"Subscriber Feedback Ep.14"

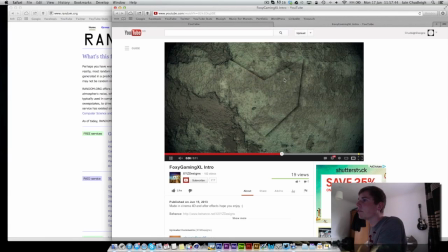12:21 So it'd be a bit more realistic, because this is meant to cut through and then it kind of comes out and then falls off. The eyes don't look that realistic. Again, you could have put a glow on the outside to kind of light up the scene,
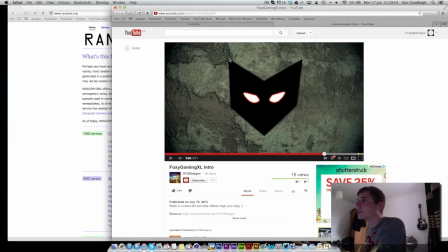12:40 and it looks like you have an outer shadow or a drop shadow on this, I think. So this actually, the black box actually looks like it's on top of this, whereas really the black would be behind.
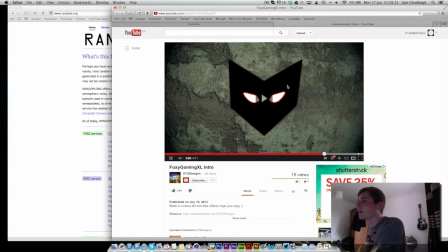13:01 So I'm not too sure, just a bit of work needs doing to kind of make it look a bit better, so, and maybe a higher quality texture.
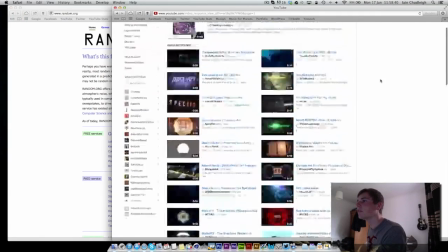13:17 Next and finally we have 139, which is the final one, well, the second to last one.
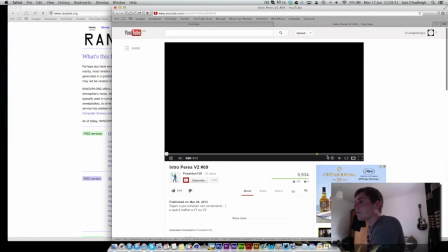13:28 Should really keep all these open, but oh well. Don't know why it doesn't play in 360.
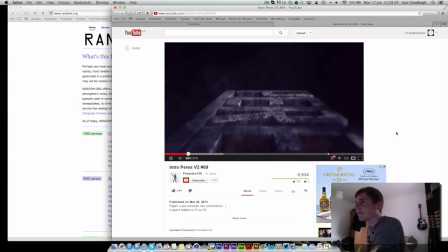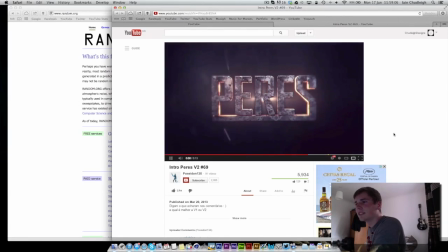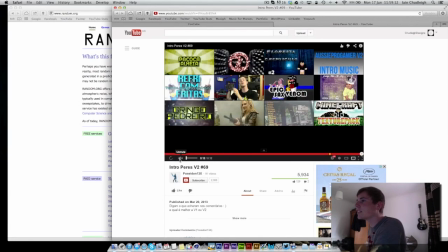13:51 So I wasn't expecting that song, I'll be honest.
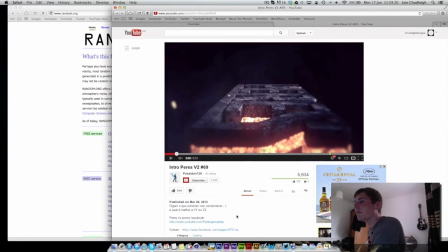13:58 This is nice. Maybe you use Element, I don't know. It can be done quite simply in Cinema 4D as well. I noticed you had quite a bit of banding issue here.
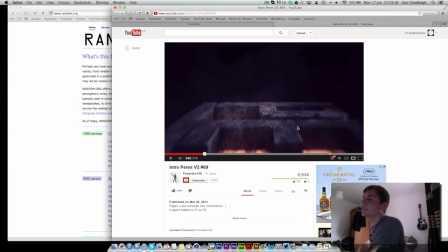14:15 What you can do is you can try changing it to 16 or 32-bit, and there's also a setting there where you change it, which is blend colors with 1.0 gamma,
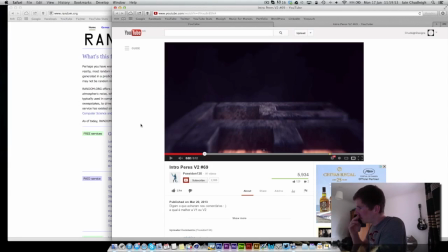14:31 and that will actually pretty much smooth anything out. And if that doesn't work as well, you can also add grain to your scene, and what that does is kind of distorts all these kind of bands,
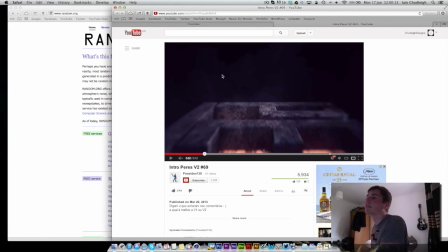14:50 all the kind of thick lines that you have in this background, and that will kind of even everything out.
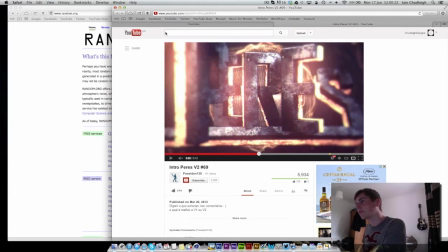14:59 I really like this. Maybe the oh, sorry. Maybe the
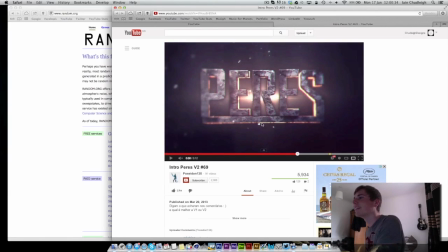15:11 kind of particles in the background a bit too like maybe the whole thing's a bit too over the top, but maybe that's what you're told to do.
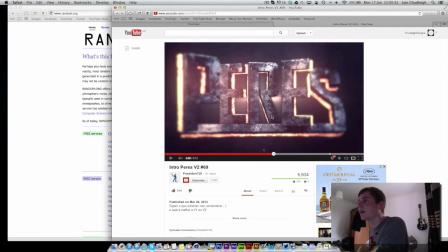15:21 Like, it's nice. The colours are nice. The glow works pretty well. You got some depth of field, but I'm pretty sure that's Magic Bullet looks.
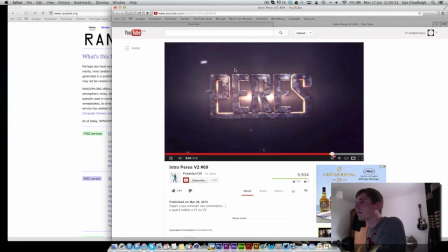15:31 But yeah, the whole thing works pretty well.
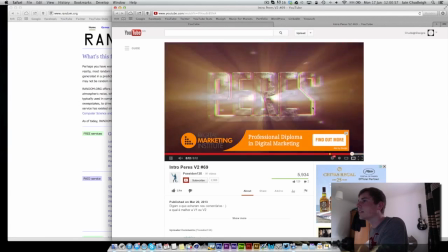15:36 The ending's nice. Kind of just explodes out.
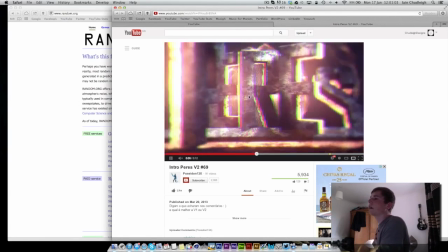15:40 But yeah, like the CC lens for once actually works reasonably well,
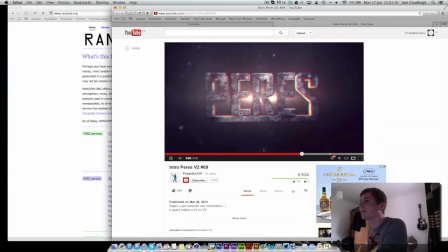15:48 especially because you've gone so over the top with these effects.
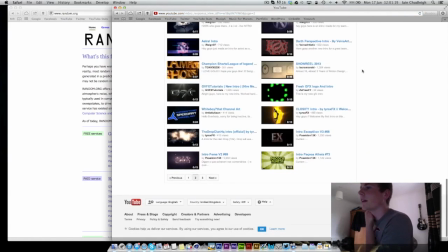15:55 Surprised you can read it. But yeah, so thanks everyone for submitting entries.
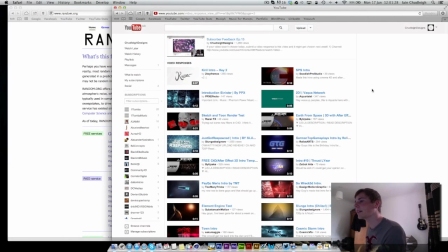16:04 This has been crazy. Hopefully next time we'll have 140 again. I know there's quite a few people probably quite disappointed, but you gotta realise I only do kind of 5 reviews,
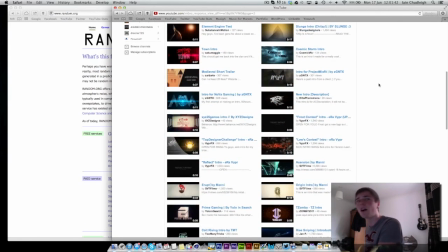16:21 and if there's 140 entries, the chances are yours isn't going to get picked, because 135 people are going to be let down.